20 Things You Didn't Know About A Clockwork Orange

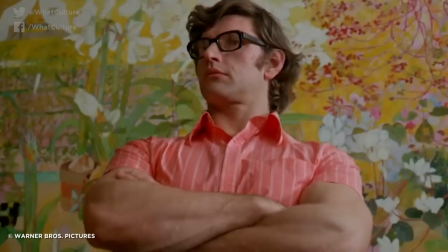500s
Despite everyone within earshot assuming he would immediately be sacked on the spot for showing such disrespect to the director,
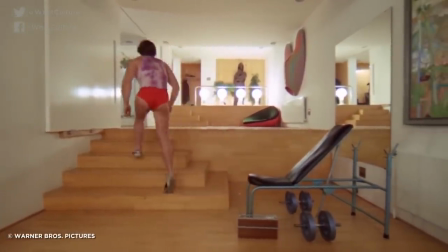506s
Kubrick actually found it quite funny and just laughed it off. Number 6, the Ludovico doctor is a real doctor.
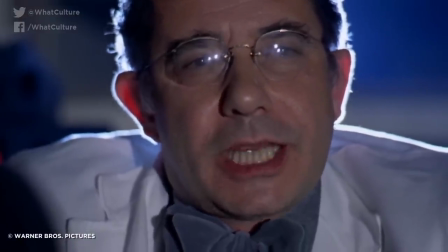513s
One of the slightly less grisly facts about the aversion therapy scene is that one of the actors playing a doctor was, in fact, a real doctor.
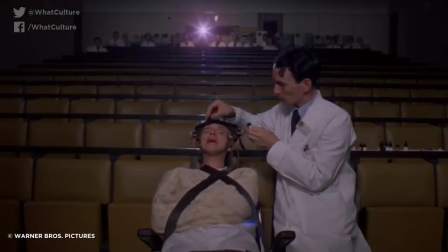520s
The man charged with administering the eye drops was a trained MD from Moorfields Eye Hospital in London.
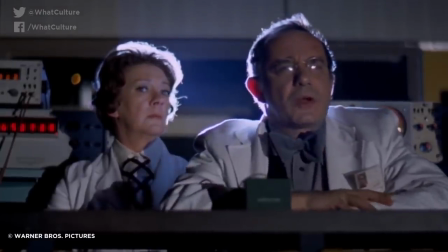525s
He wasn't originally scripted to be in the scene, but Stanley Kubrick eventually opted to use him because of how important the actual drops became to filming.
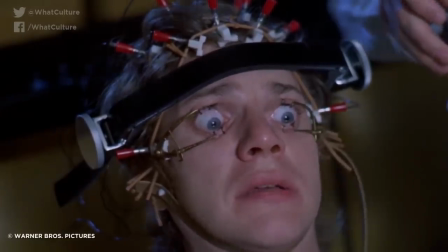533s
McDowell simply could not keep his eyes open without them, so the man providing them was included in the film.
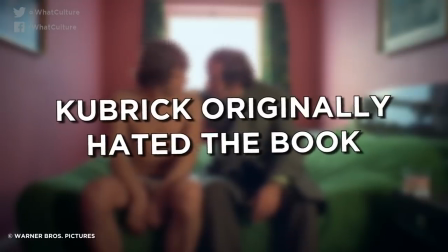539s
Number 5, Kubrick originally hated the book. Yep.
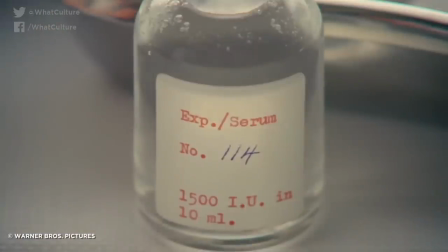543s
Despite how dearly he would come to love it, Kubrick really didn't like Anthony Burgess's novel the first time he read it.
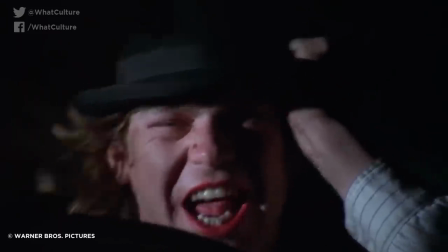549s
The Nadsat language that the author created, comprised of Russian and Cockney rhyming slang,
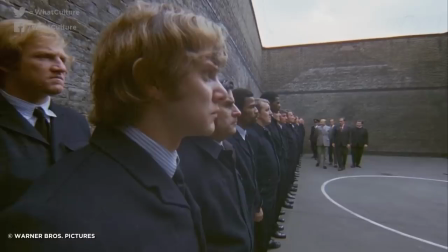553s
was apparently too confusing for him, and he turned down suggestions to adapt it into a film.
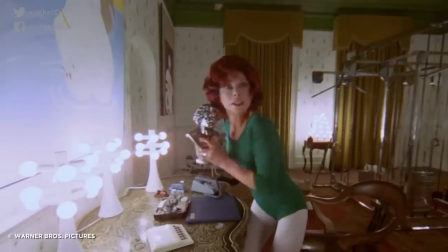558s
It was only years later, when his attempts to get a Napoleon biopic greenlit fell through,
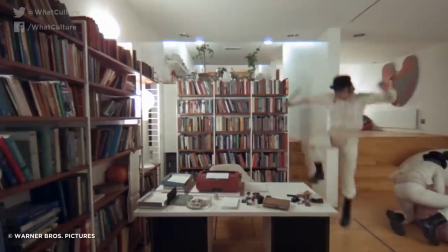562s
did he reconsider the idea after the protagonist of Alex had stuck with him as a Richard III type character.
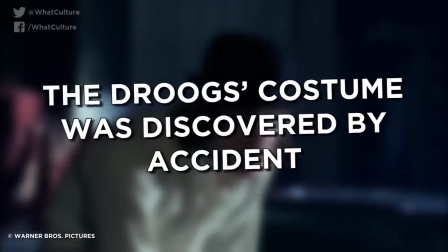569s
Number 4, the Droog's costume was discovered by accident.
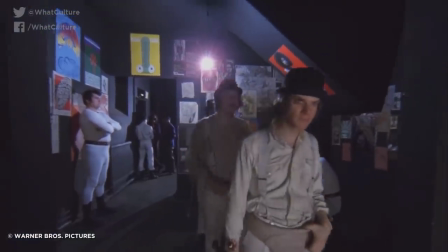572s
The iconic look of Alex, so often referenced in pop culture and to this day Halloween costumes, was not something lifted directly from the book.
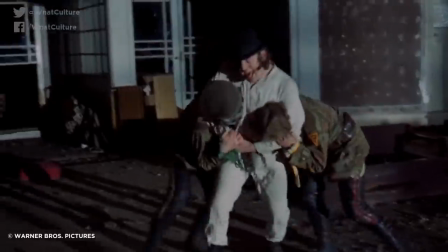580s
Rather, it was just a happy accident that occurred during the initial wardrobing sessions of the film.
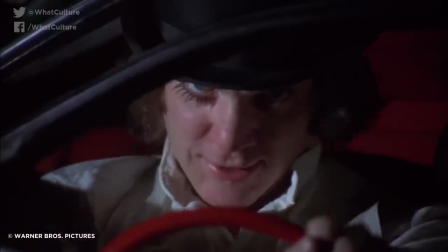585s
Coming directly from a local cricket match, Malcolm McDowell just happened to have his uniform on him and,
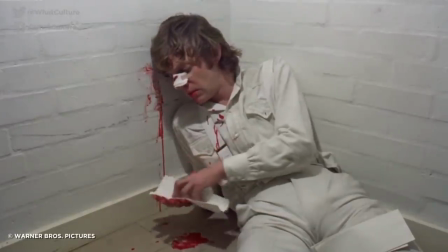590s
after hours of failing to find the right look, incorporated it into his costuming process.
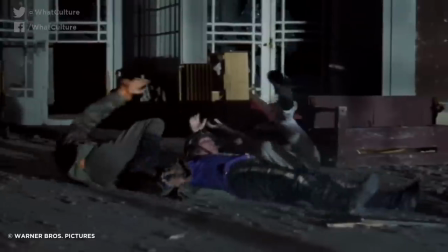595s
It was, however, Kubrick who took a long, hard look at it and suggested he actually wear his cup on the outside of his clothes.
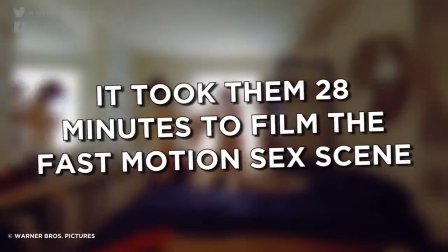602s
Number 3, it took them 28 minutes to film the fast motion sex scene.
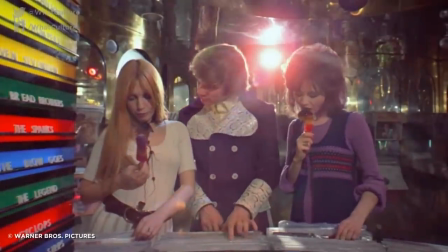606s
There's a rather unique sex scene in A Clockwork Orange where Alex and two women from the record shop decide to just start going at it.
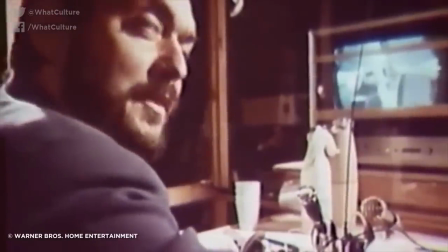613s
However, you barely see anything gratuitous as Kubrick made the decision to speed up the footage to try and get around the inevitable X rating.
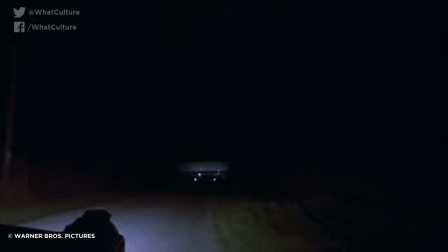620s
It didn't work, sadly, as censors feared that adult film companies would see this trick getting around a rating then attempt to use it themselves,
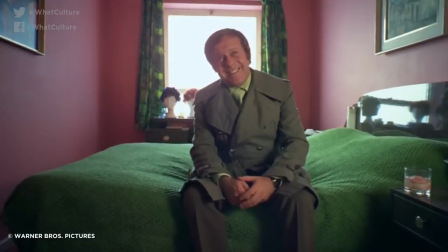627s
so they just gave A Clockwork Orange one anyway. But the scant few seconds we do get to see actually comprises of 28 minutes of uninterrupted footage.
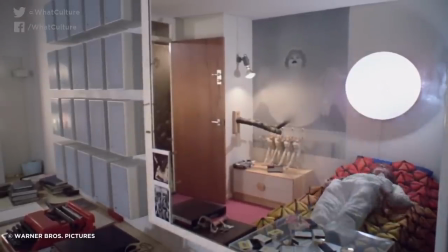636s
I mean, it's a tough job, this acting lark, but someone's got to do it. Number 2, the entire singing in the rain moment was improvised.
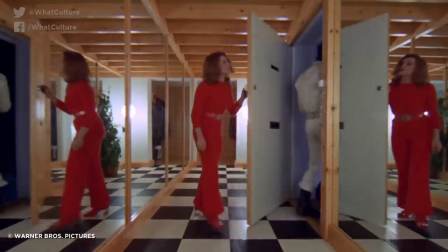644s
During rehearsals for the movie, Stanley Kubrick was concerned that the now famously brutal scene where the gang attacks the writer and his wife wasn't quite clicking.
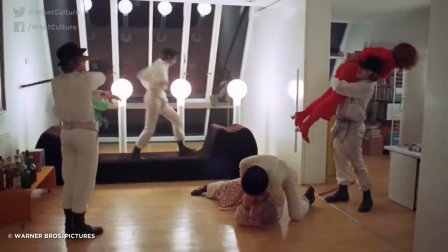652s
He felt that it lacked delirium or that it lacked an edge, so he asked McDowell to do something outrageous.
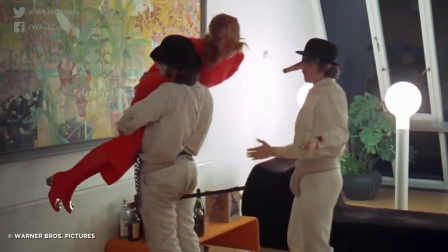659s
His response was to dance around and belt out Singing in the Rain. When asked why, he offered the following answer.
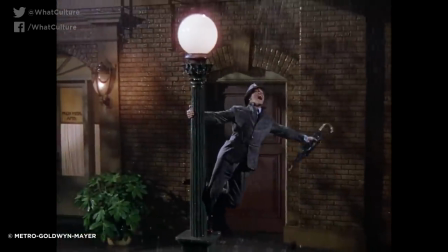665s
Because that song is Hollywood's gift to the world of euphoria, and that's what the character is feeling at the time.
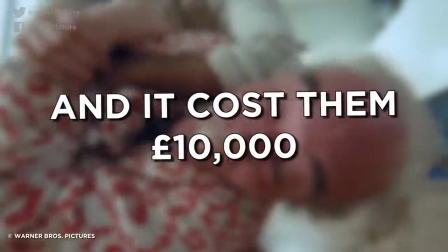672s
Number 1, and it cost them £10,000. Believing that the end result of this scene was too good not to use,
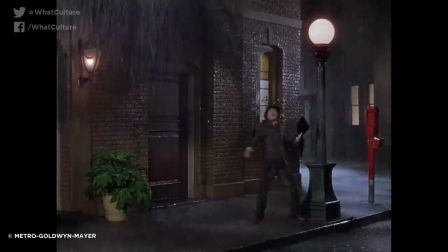679s
Kubrick then set about petitioning the studio to shell out the money required to license the song to use in the film.
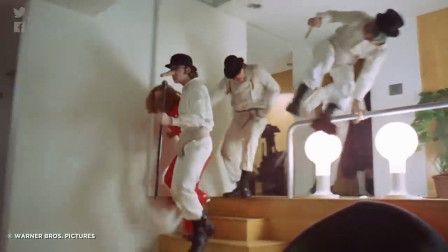686s
Given the context of the scene, there were a number of hurdles to overcome, but with much persistence, the director got his way.
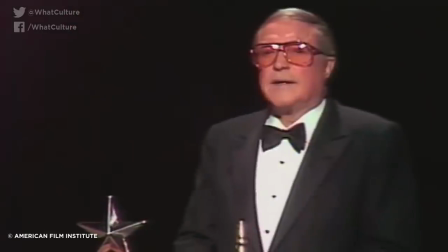692s
Years later, Malcolm McDowell would meet Gene Kelly, the star of Singing in the Rain, for the very first time at an awards afterparty.
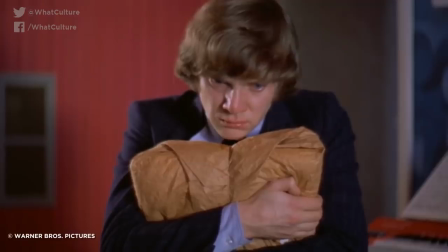698s
Legend has it that the two did not speak. So there you have it, those were 20 things you didn't know about A Clockwork Orange.
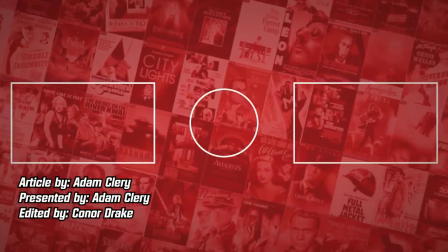705s
You can blink now if you haven't already. Let me know what you made of it all in the comments below, and of course don't forget to like, share, and subscribe.
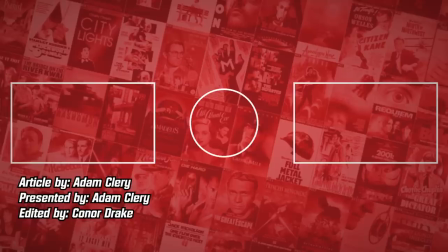711s
In the meantime though, thank you so much for watching. I've of course been Adam Cleary, and I will see you soon.
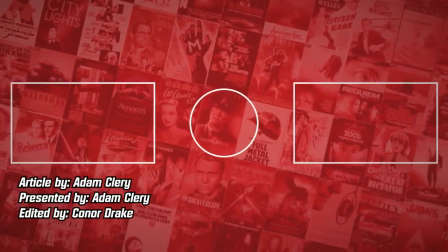717s
Goodbye.